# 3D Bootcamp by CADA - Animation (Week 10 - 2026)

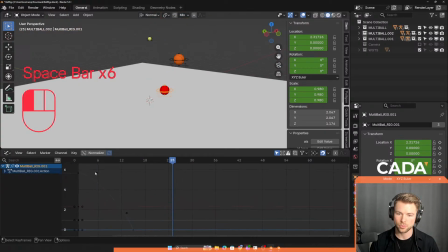47:45 It needs to go a bit slower in the start. And it should be a frame less. More. Okay.
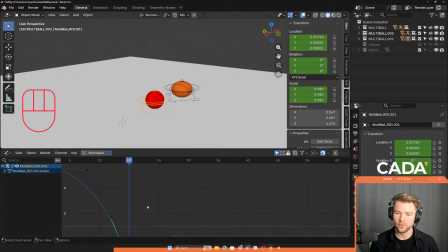47:59 Now, bowling ball. We figured out a bounce is max 2 keyframes. So 16, 17, it's gonna stay still. Wait. I'm gonna again drag select, right click, and go linear interpolation.
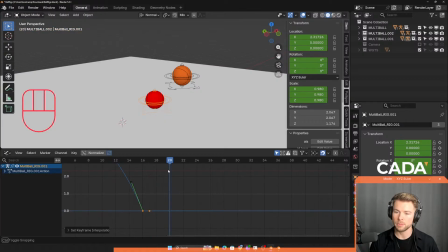48:19 And then I'm gonna make it fly up. But I'm gonna give it like 3 or 4 frames.
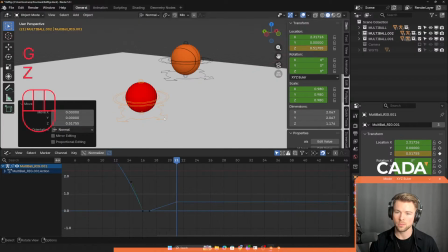48:26 Move it up a tiny bit.
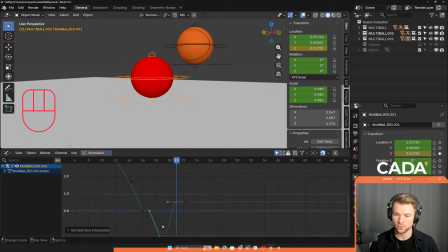48:31 Go back to Bezier. Wait. And this went the wrong way. I'm gonna make the handle type 3. And we can also do that. So you can use 1 at a time.
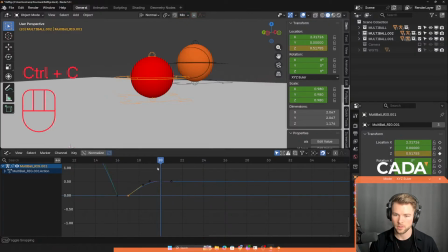48:49 I think something like 1, 2, 3, 1, 2, 3. Let me see. I'm just gonna test something. So I'm giving it 3 frames. I think that's not too bad.
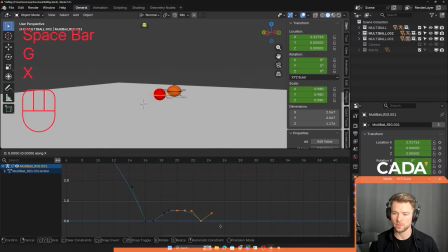49:07 It's a bit too little. 1 more frame, a bit more height. GY, GX. I think that's better. So it needs to bounce a bit.
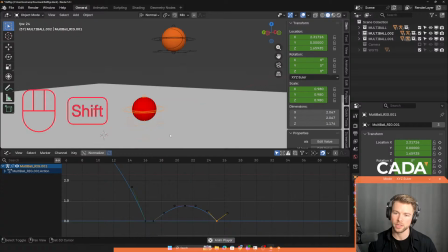49:26 And I can see because the bowling ball is so heavy and doesn't do a bounce, it needs to have, 0 frames on the floor, I think. Maybe also ball needs 1 frame, and I'm just a bit confused.
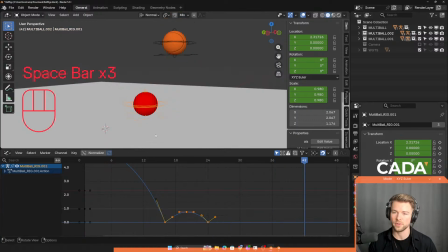49:46 Depends on the amount of bounce it has. We can try with the basketball to change it so it's only 1 frame. Like so.
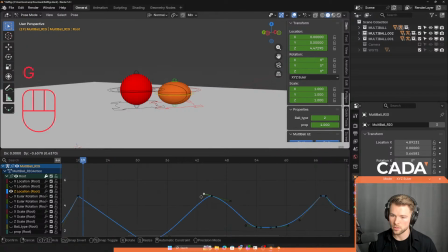50:08 Let's see how it looks like. I'm gonna do this. Let me test it.
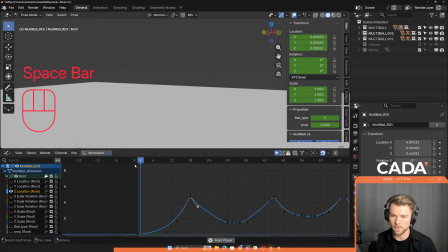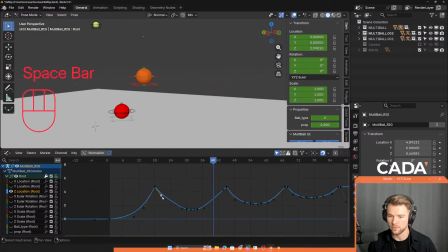50:28 I can do that, but then it needs to be a lot less floaty though. So it needs a lot less hang time. Something like this. Yeah, I feel like it kind of works. It's more springy at least.
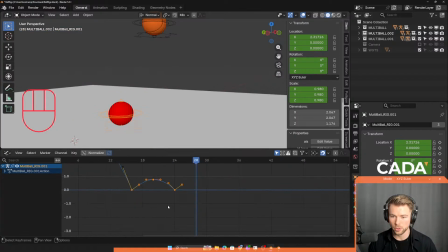50:51 So you can play around with that for sure. But about my bowling ball, now it gave it 1, 2, 3, 4 frames. Next up, I'm gonna give it 1, 2 frames, I think actually. Because it's super heavy. Basketball.
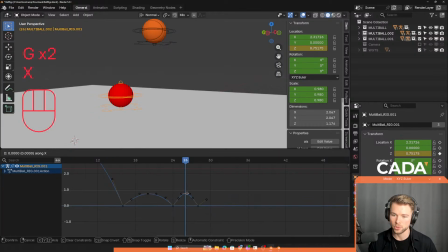51:11 And lastly, I'll just give it, also gonna make it less height. GY. And lastly, I'll just give it 1 frame. Just to settle. Boom. So you can see the curve is going like this.
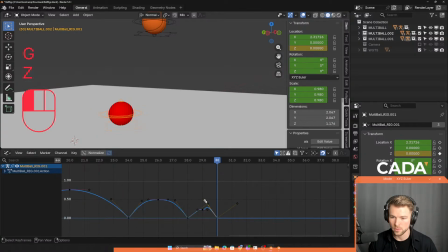51:30 It's going down. And these don't matter because it's 1 frame actually.
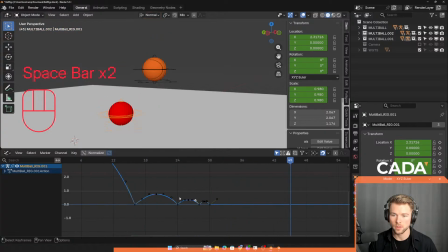51:46 Let's see how this looks. Okay, that's actually too little. You can see that looks weird.